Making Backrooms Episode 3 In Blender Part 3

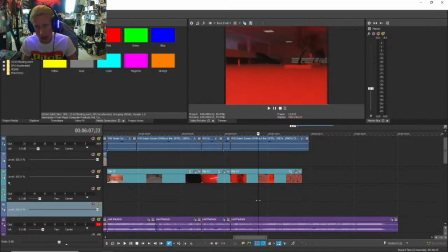(12:29)
But if I stop playing it, it'll give the environment a lot creepier environment, I think so. Right here, I don't know, the render got all staticky, which sometimes happens.
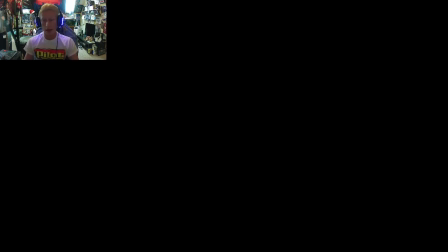(12:44)
Doesn't really happen often, but since it's staticky there, I'm going to take one of these
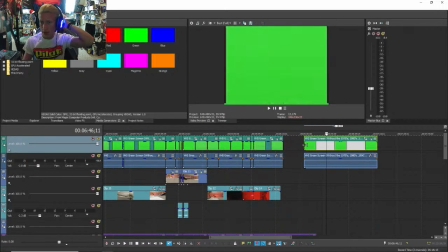(12:55)
VHS green screen clips where it gets really staticky, and it will cover it up.
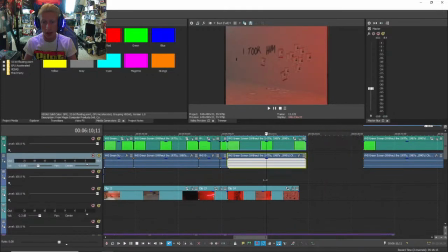(13:00)
So I don't know, it just kind of bothers me that it's real staticky for no reason.
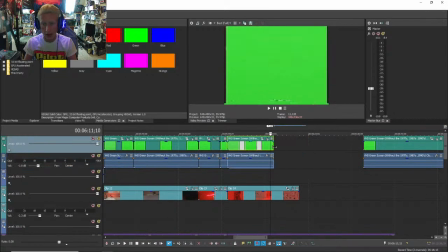(13:06)
So we're just gonna cover that up with a nice VHS static effect.
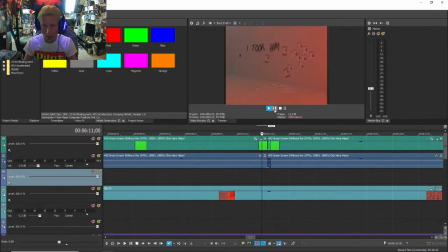Yeah, it's like that, you know. I haven't really added that in yet, so you just gotta do that with a few scenes. Adds a little more spice to it, you know?
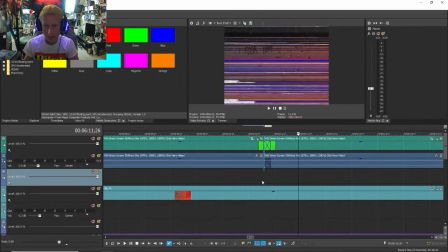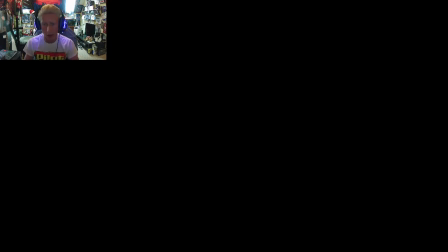(13:44)
Yeah, that's good. Very nice. I don't know, this text here is kind of bothering me. Because you can see, I don't know if you can tell or not, but it looks 3D.
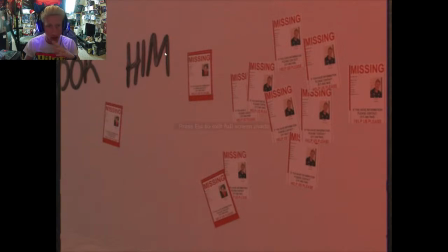(13:56)
That's because it is 3D, but I didn't want this text to look 3D. I wanted it to look like someone wrote on the wall, but I don't think that is going to be the case.
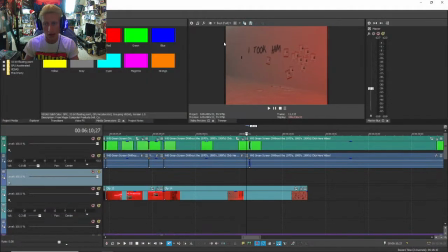(14:08)
I think it's just gonna have to look like that.
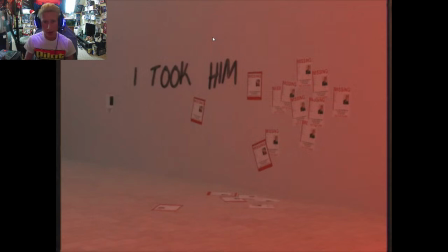(14:14)
So, you know, it's whatever. That's a minor thing.
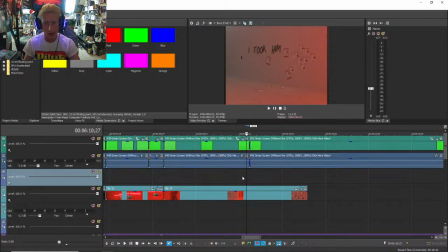(14:18)
It's not a big deal, but for me, I think that's a big deal. I don't like that. So, that's tough. Anyways, let's render the next clip because this clip decided to crash on us.
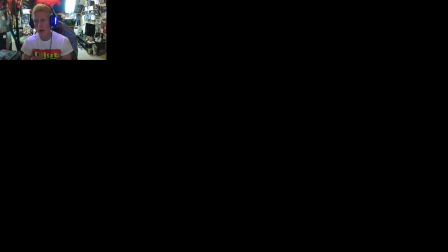(14:33)
But it's okay. I just gotta render a clip where I'm looking down.
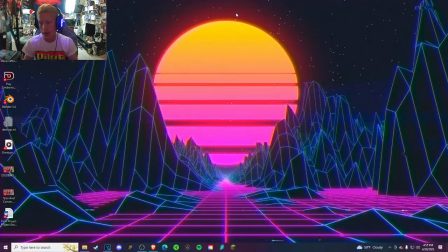(14:38)
And with this, guys, this is where I'm gonna incorporate some awesome editing.
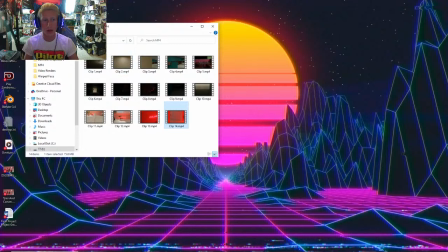(14:45)
I am thinking about green screening myself in this area, which I will do.
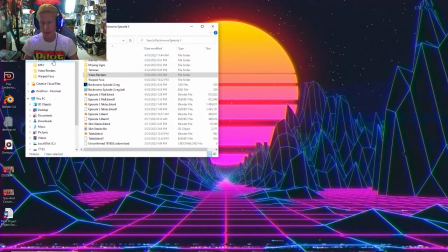(14:52)
It's gonna look pretty good, hopefully.
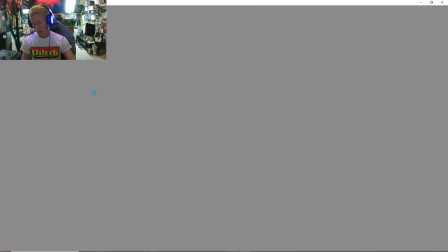(14:58)
But let's get back in here and we have to render a clip. I'll show you how I render a clip.
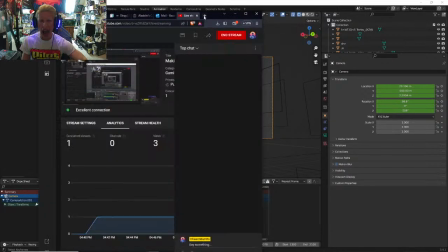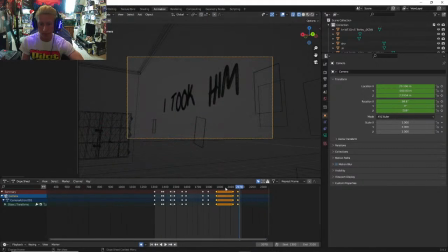So, okay. What we could do is we could just pick up from where we were, which I am going to assume we were like at clip
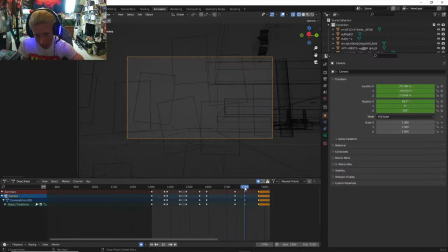1790. So we'll start at 1790 this time. What? No.
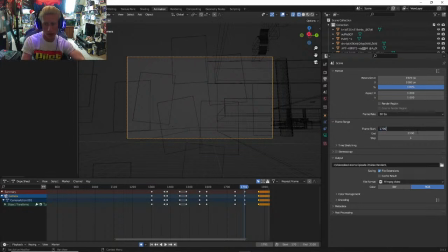(15:50)
1790. So we'll start at this clip.
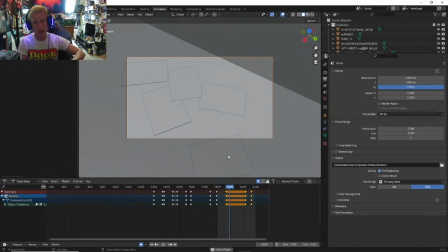(16:01)
Then I'm gonna look down. When I look down, I am going to green screen my hands. Like green screen my hands in the environment. I'm gonna be holding up one of these missing signs.
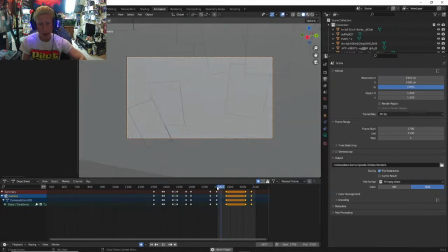(16:13)
That's the plan. That's why I'm looking down. And then I'm gonna like pick one of those up.
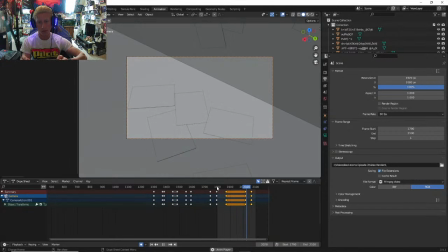(16:19)
Then I am going to hold it, show the camera. Then I look back at that message.
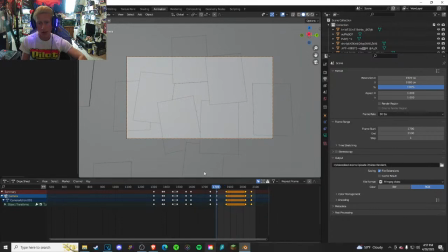(16:27)
So hopefully, maybe I can make the transition from these two clips smooth.
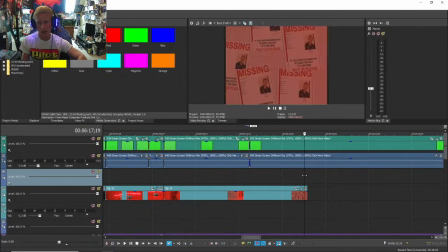(16:32)
Because, you know, it's like the same thing here.